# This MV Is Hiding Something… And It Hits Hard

Wait a second. There's gonna be a gravity motif that comes back in later. It's all gonna come together at the end.
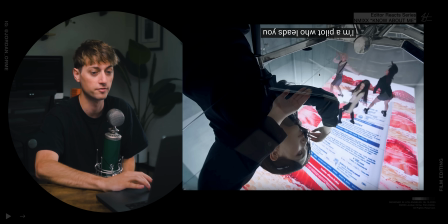Just you wait. We have a high angle of the LED floor scene.
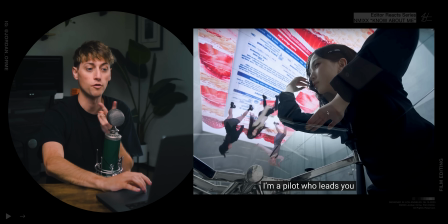And if you just flip that upside down, it kind of looks like it's on the ceiling. And then we just shoot from below this glass coffee table and we get this weird perspective and you get this shot.
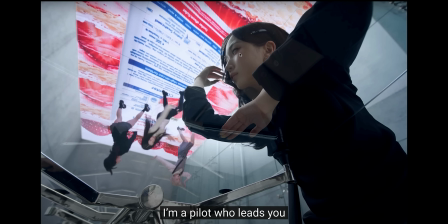But this is so creative.
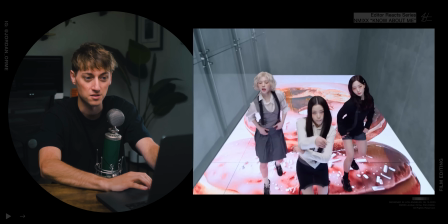And we strategically don't show the ceiling before so that we can assume that the ceiling, there's just coffee tables upside down up there.
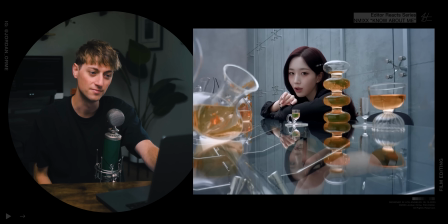And people, you know, this is nuts.
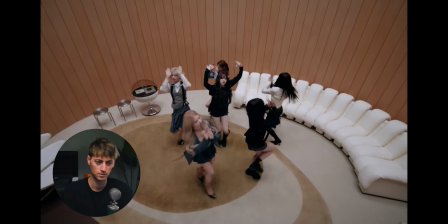Oh, frick. Why are they telling secrets? Why is it a game of telephone all of a sudden?
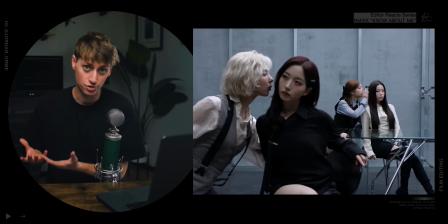Here's the thing. When you start letting people know about you, see what I'm saying?
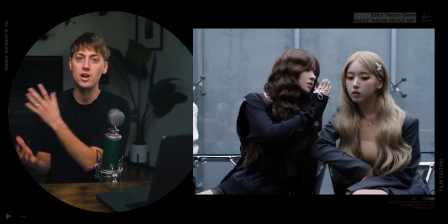You have to start being open to them. You have to start sharing more about yourself to each other.
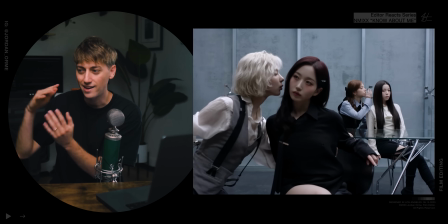And now you're starting to open up the door to vulnerability. We get these tight, intimate close-ups where it's like, I want you to know about me. And then that whisper becomes a metaphor for you actually opening up and letting other people into your world. Bro, this is deep.
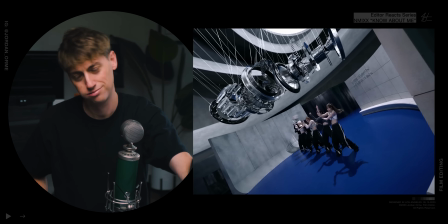Let me show you that, no other man. That's that. Show you that, no other man.
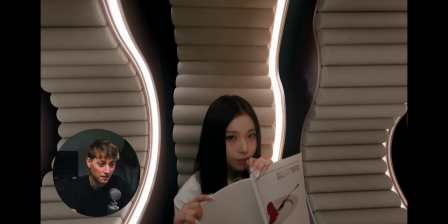What the frick? Oh,
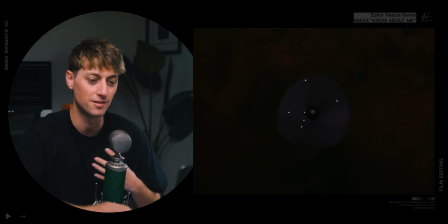Okay, first of all, transitioning from that weird spiral space looking window to studs on somebody's ear, that's creativity right there.
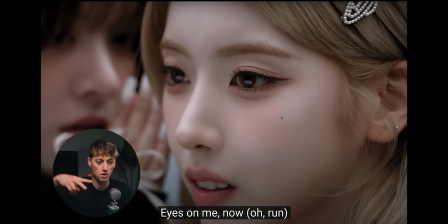Look at this. So we get to an overhead shot right here,
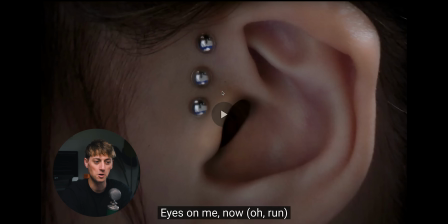and we have these little white dots on this spiral table that slowly transition to these little dots on the ear.
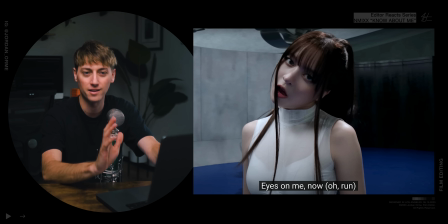Oh my goodness, dude, this is nuts. And then the blocking here to zoom out, and it looks like pretty much one person.
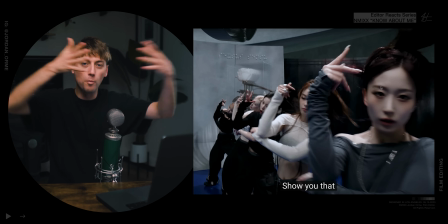And then all of a sudden, the whole band just gets revealed. And
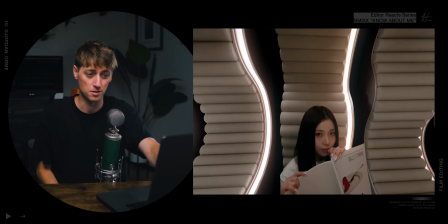now, okay, that weird jello egg is disturbing me. Again, we have some hidden cuts on these tilt downs.
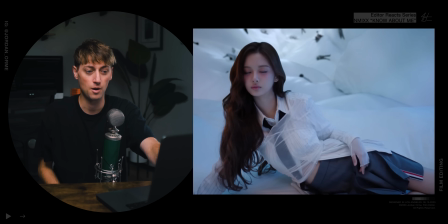Those hidden cuts are nice. Now, what the frick does that egg mean?
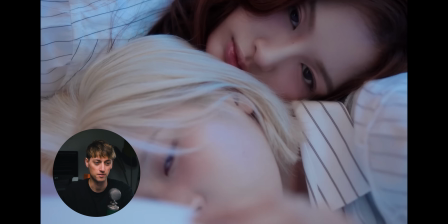Oh, now they're in bed?
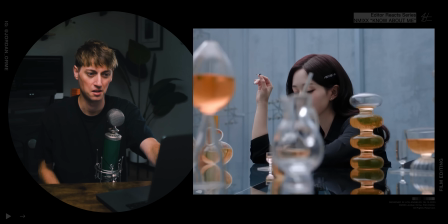Is that perfume? Okay. When you're starting to become more vulnerable with each other, you start to open up a deeper level of intimacy.
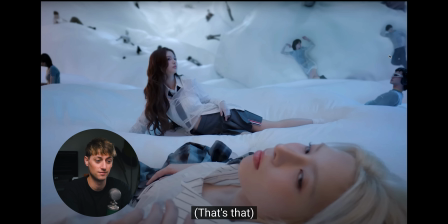And that intimacy can feel like this. Being in a bed with somebody else is a very intimate experience. It also can feel a little bit gross and weird and uncomfy to do that, just like this egg makes me feel.
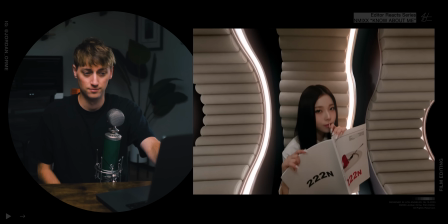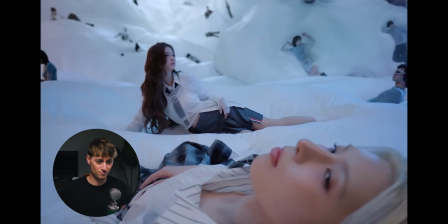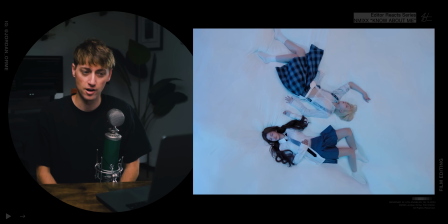Very intimate.
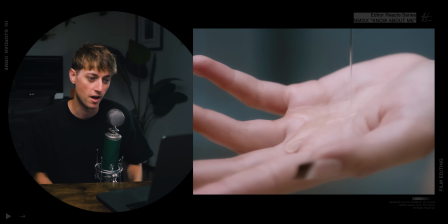Oh, and then we have cologne.
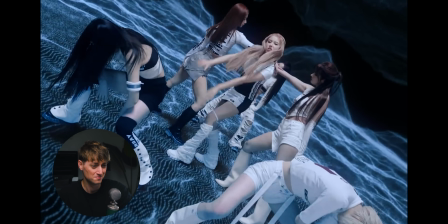Ooh, we have an actual robot arm, but she's just in a chair with her computer. She's probably definitely editing up there. You know, she's got to work on the music video. Gotta get it done.
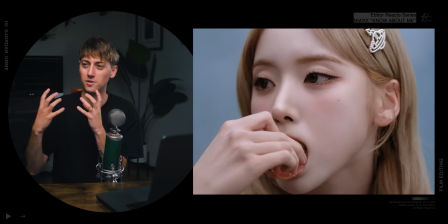And the food shots have a very close-up, wide-angle macro lens, which makes it feel really close and weird and gross, and it creates more intimacy.
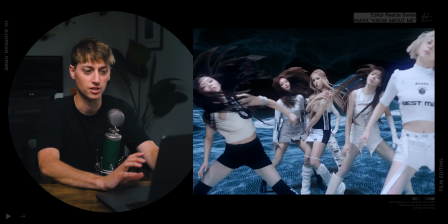But now we get to this bridge, and everything's changing. Before, the editing was way more controlled and seamless.
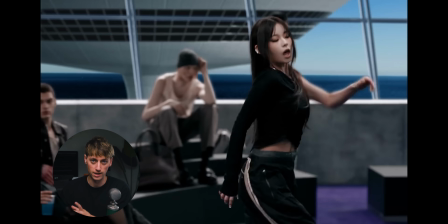Everything was cut together, everything was motion-controlled camera rig. And now the editing's getting a little bit more chaotic.
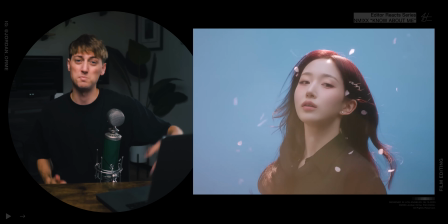And the lyrics are very motivational. It's like a little pump-up speech, like, I'm gonna do it, I'm gonna jump in, I'm gonna dive in. Like, who the frick cares? And everything is just, we're losing control. But maybe that loss of control is actually a good thing, because we're starting to let people in.